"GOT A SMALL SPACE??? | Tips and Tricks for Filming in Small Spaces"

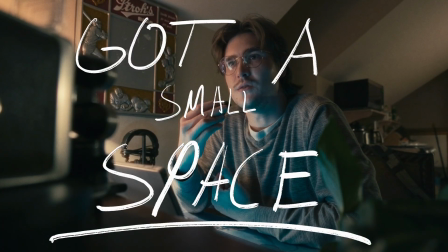0s
Do you have a small space? Well, let me show you a few things that you can do to create more depth and dimension in that space.
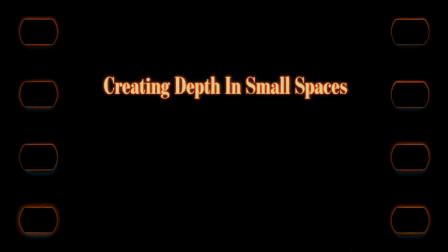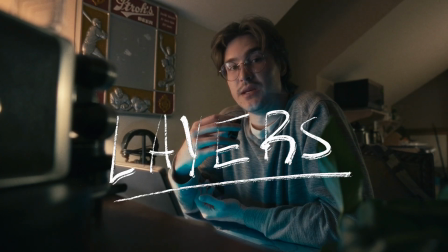15s
One of the simplest ways to add depth is to create layers within your shots. Think foreground, midground, and background.
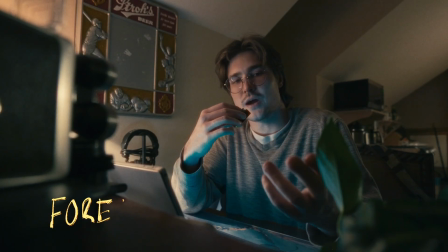23s
You can add something in the foreground, like a plant or a camera,
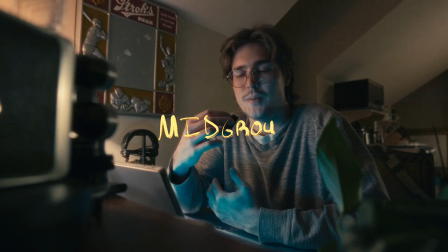27s
to add some separation from the midground where your subject is.
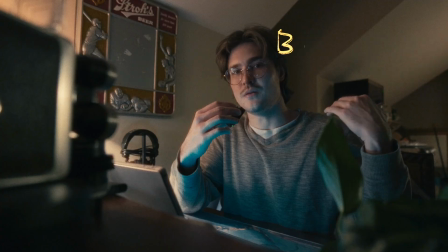32s
And then the background you can leave just for context or
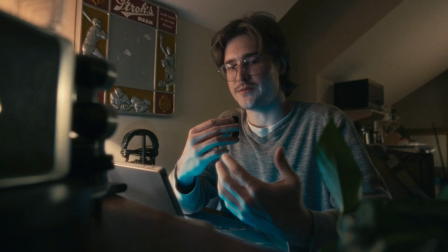37s
add something interesting back there, as we might get into later.
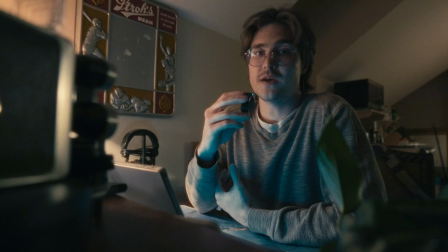42s
So one of the biggest things to me is foreground. You're going to want to definitely establish foreground when you're trying to create depth in small spaces.
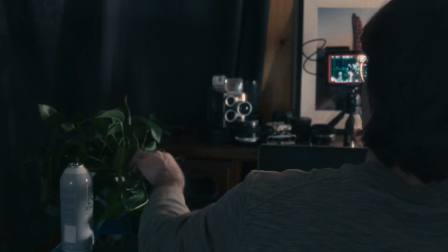50s
Just think everyday objects, honestly, like a plant or a book or a camera. It will add a lot.
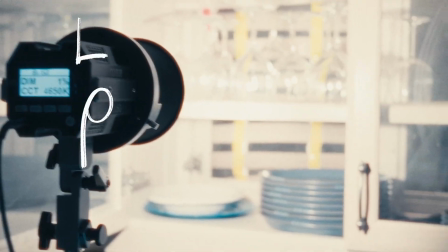56s
It goes a long way. So you can also add depth with your light placement. Lighting can completely change how we see a space, how we see the three-dimensionality of it,
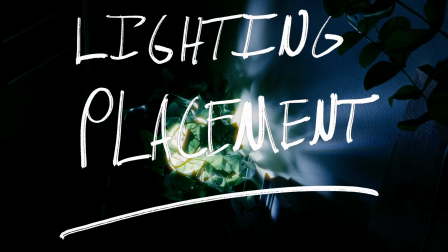65s
and where you place those lights can accentuate certain things within that space.
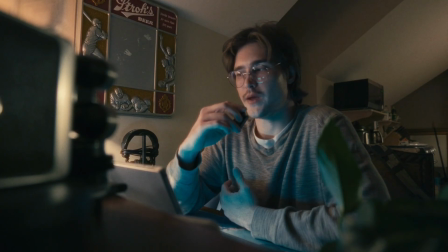70s
Adding a backlight or a rim light to your subject can really help make them pop from their background.
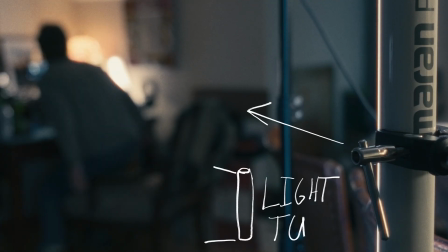76s
In this case, I'm adding a rim light, so you might not be able to notice it much, but you can kind of see it here on the side of my face.
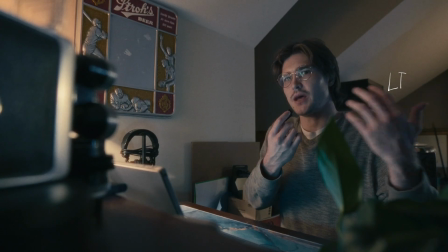83s
It just adds a little bit of separation, kind of accentuates my jaw a little bit.
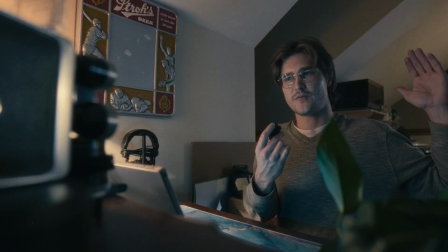91s
You can, place it further and further behind your subject to, decrease its efficacy within the scene. But yeah, a simple rim light can really help your subject separate from the background.
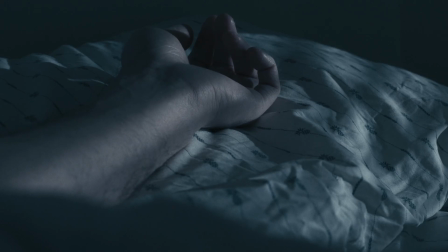109s
Shadows add some pretty instant dimension. And when talking about faces, you always want to be shooting into the shadow side of the face.
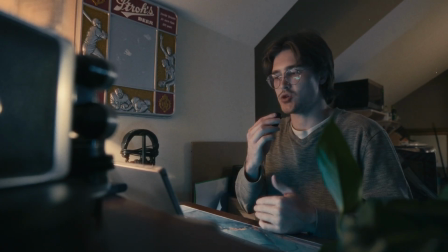118s
So you want to place your subject in between the camera and the light. Make sure that you're always getting that shadow side closer to camera.
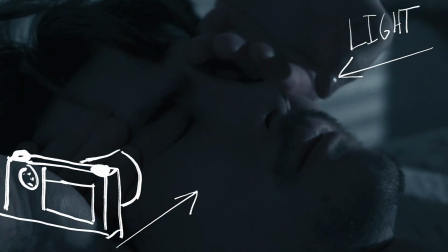126s
And you can also play around with shadows behind you in the background.
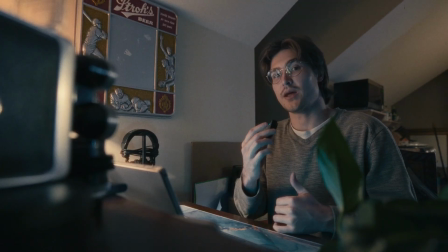131s
Let me go ahead and do that now.
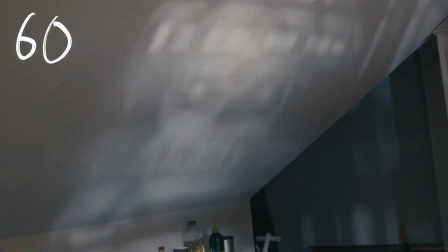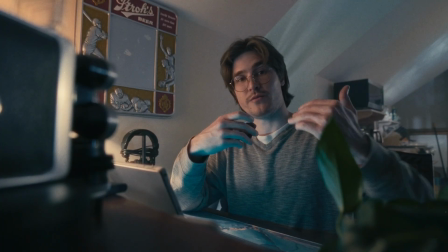140s
So, like I said, shadows in the background really bring out the dimension of the full space.
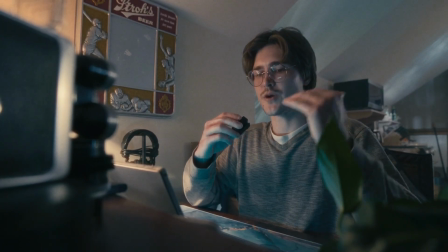146s
And you can kind of argue that I'm not really in a small space anymore. But, I'm just using what I have here.
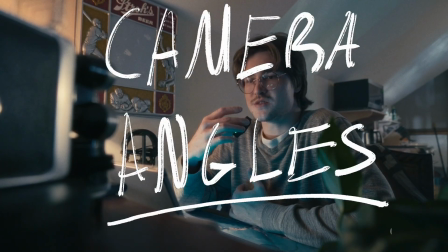153s
Angles can make all of the difference, especially when you're in a small space. A small change of perspective can make a small room look gigantic.
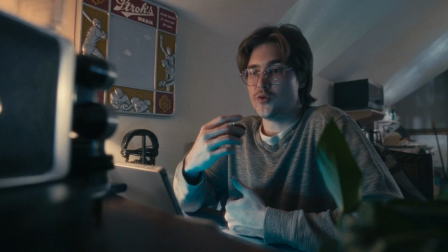161s
I think the most effective way to draw out the depth of the room is to shoot into the angles of the room, shoot into the corner.
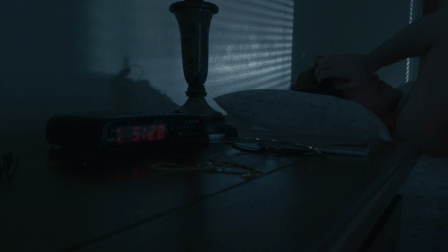170s
So for instance, right now I'm shooting diagonally towards myself,
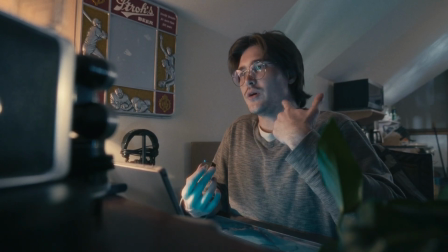175s
and I'm making sure that we're getting part of most of this side of my face, but part of the other side of my face, and as well as drawing some,
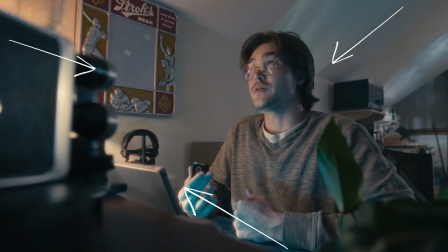185s
leading lines from here to here, and having some other leading lines coming down, pointing down towards my head.
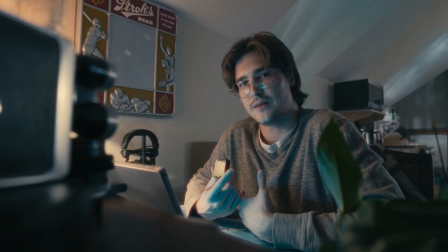195s
There's a lot of things you can do with camera angles, as well as
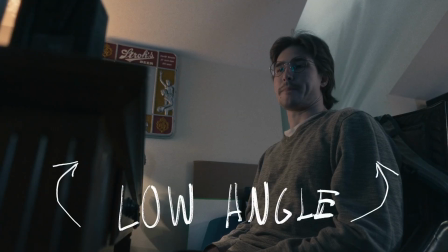200s
shooting up at a subject or down at a subject.
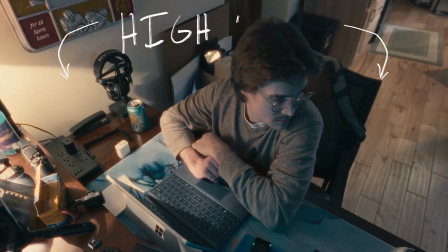205s
So low or high angle, just play around with it.
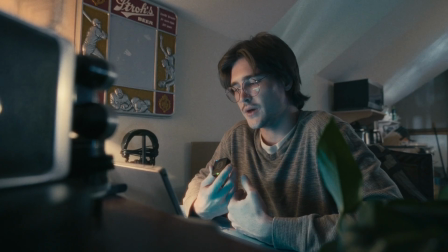208s
You definitely don't want to be shooting flat at the wall unless you're going for like a full symmetric look, which is kind of hard to do in a small space. So yeah, just play around with the camera angles. Color contrast is simple, but very powerful.
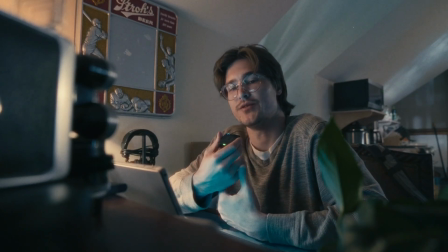221s
Small spaces can look flat, so we can use color to make certain elements of that room pop.
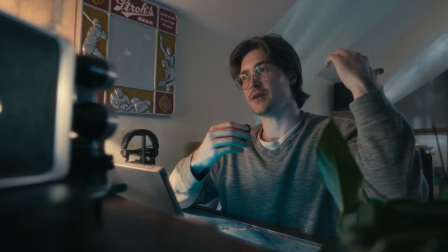228s
So you can do cool versus warm tones. For instance, I've kind of set up the background as mostly cool tones,
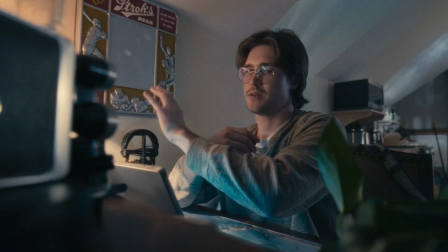235s
and then I've got this lamp right here that's a very warm tone lighting my face.
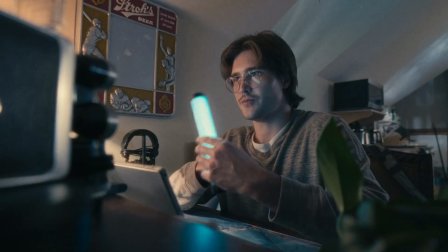239s
Then I have the computer screen, which is actually really just a light tube that's sitting down here.